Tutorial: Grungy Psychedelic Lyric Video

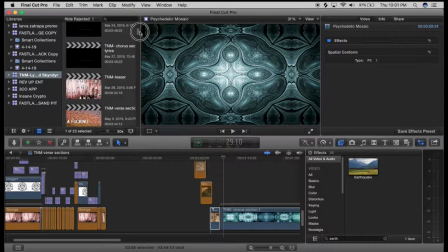[21:03]
section to just keep things more organized for me. But what I did is I went in here separately.
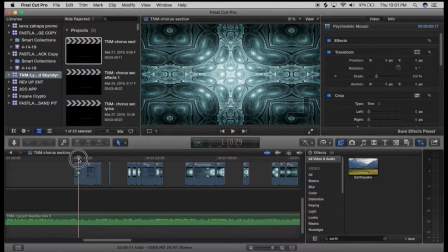[21:11]
Let me open up this aspect here. And what I did is created cuts and then modified the timing of that cut and lined it up with the drums so that then you end up
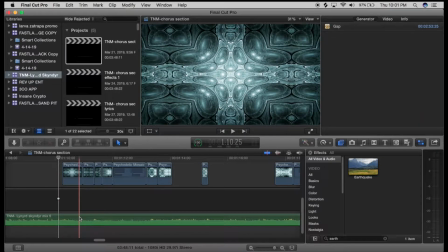[21:31]
with this very, let me actually mute the vocals here, or the music, so you can just watch so you can see how it sort of goes faster and slower.
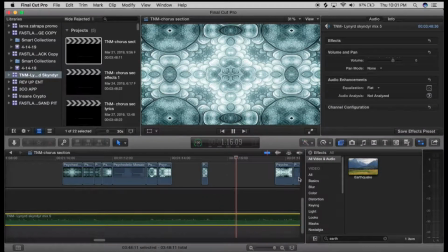[21:42]
And that was just done
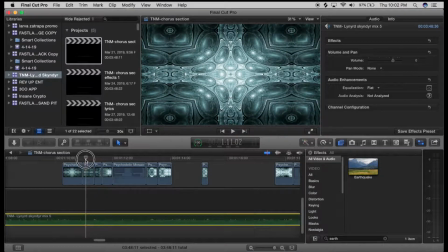[21:46]
by creating chops and speeding up the mosaic
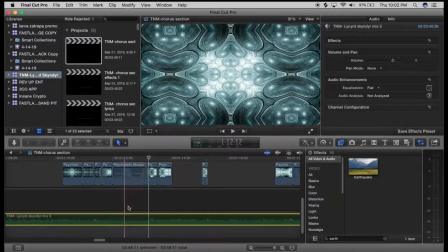[21:53]
according to the timing of the music. Now, the other thing that I did to kind of dress this up is play with the color correction, and then I also added some glow and lighting.
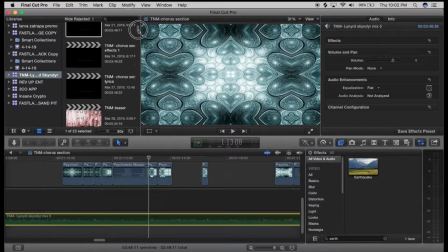[22:06]
But if we go back to the finished product,
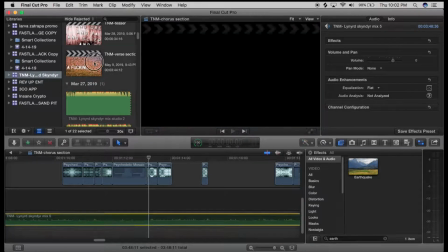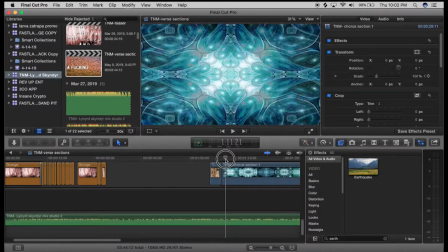[22:14]
language, if we go back here, you can see how there's this sort of this like, it looks so much more complex than just that dry asset.
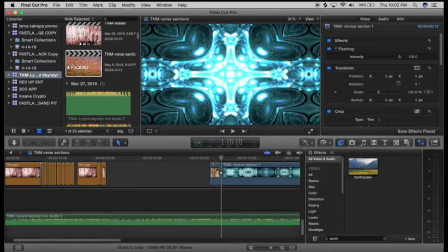[22:23]
Well, along with having like some bloom transitions where you're just sort of getting this like light burst, which looks really great, by the way.
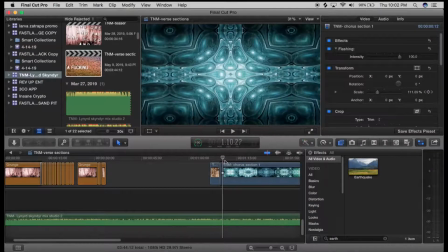[22:34]
What I did here is just double the
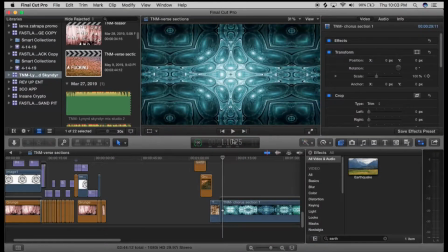[22:41]
background and create a copy on top. The opacity is lower, and I just changed the color correction, the lighting on it, and everything. And then just created a scale out. So it scales from 100% to like 400%.
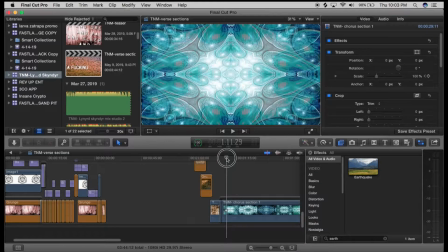[22:55]
Creates the impression that there's just sort of this like sound wave coming at you along with the beat of the music.
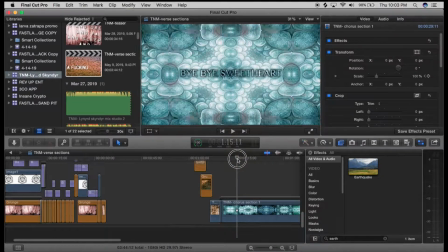[23:01]
And it just added so much complexity to this and multi-layering that I really was happy with how this came out. And the second thing that I liked about this section was I was really questioning how to make the lyrics not look cheesy over this part.
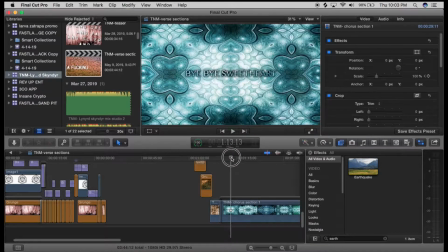[23:18]
And so once I found a font that kind of looked okay to me,
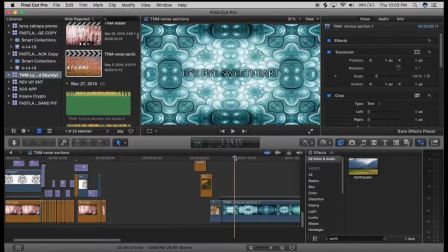[23:23]
then what I did is I went in and keyed out the lyrics here so that they are see-through.
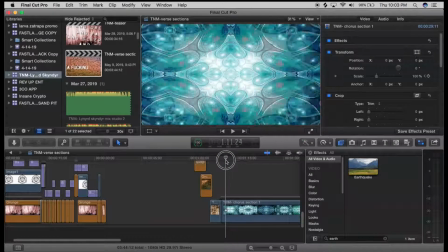[23:33]
And it really glues the lyrics to that background in a sense where it just feels like it's all one presentation, and the way that it fades in,
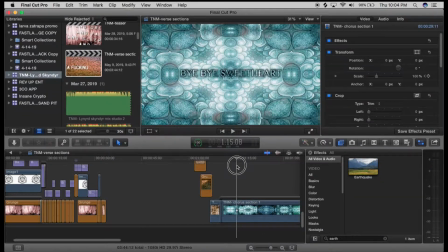[23:46]
and the way that it sort of expands with the outer edge of this part.
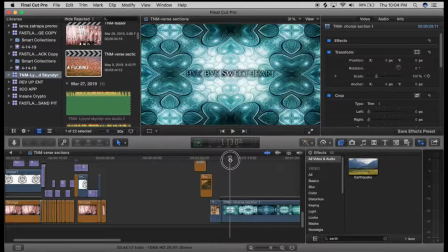[23:53]
It's my goal was to just create something that looked very cohesive while also being like very complex and kind
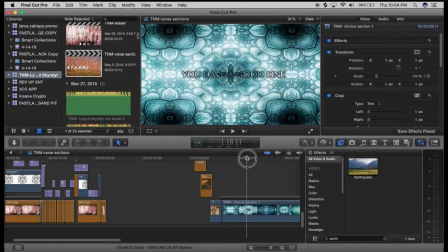[24:01]
of out of this world.
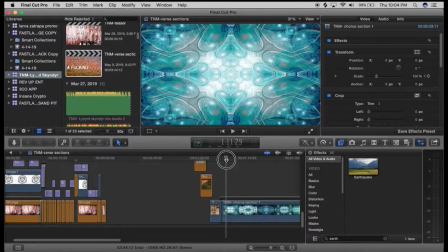[24:06]
So this looks, in my opinion, this looks quite interesting, but there's not a whole lot going on from an editing standpoint.
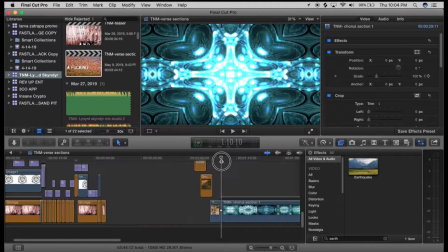[24:14]
The other aspect that I did is to go in and put that earthquake effect right on the beat of the drums.
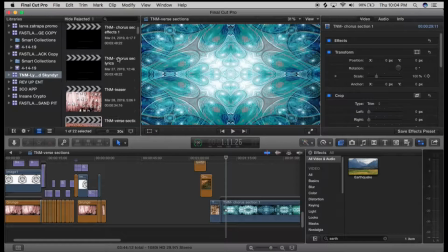[24:21]
Let me switch back to that chorus section.
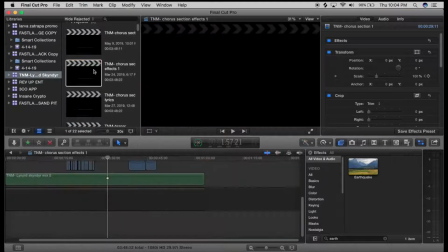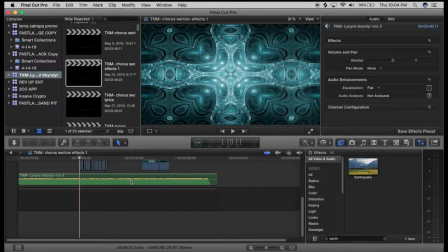[24:31]
And so what I did is zoom in here.
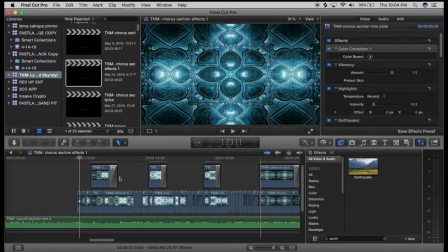[24:37]
You can see where here I overlaid the
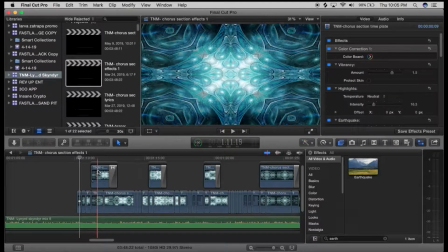[24:43]
sort of expanding, trippy part where the opacity's down.
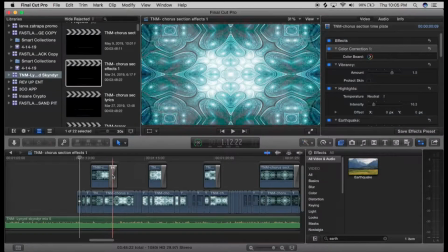[24:48]
And then it just sort of fades at the end. And that's what kind of lets it just fade off away as if it sort of passed through you.
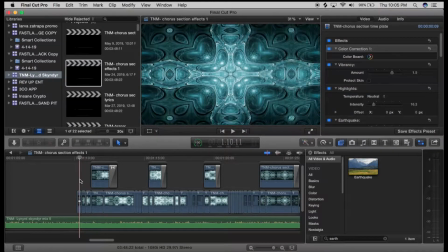[24:58]
Okay. And this was also the part where I sort of compiled this part before I did the lyrical section.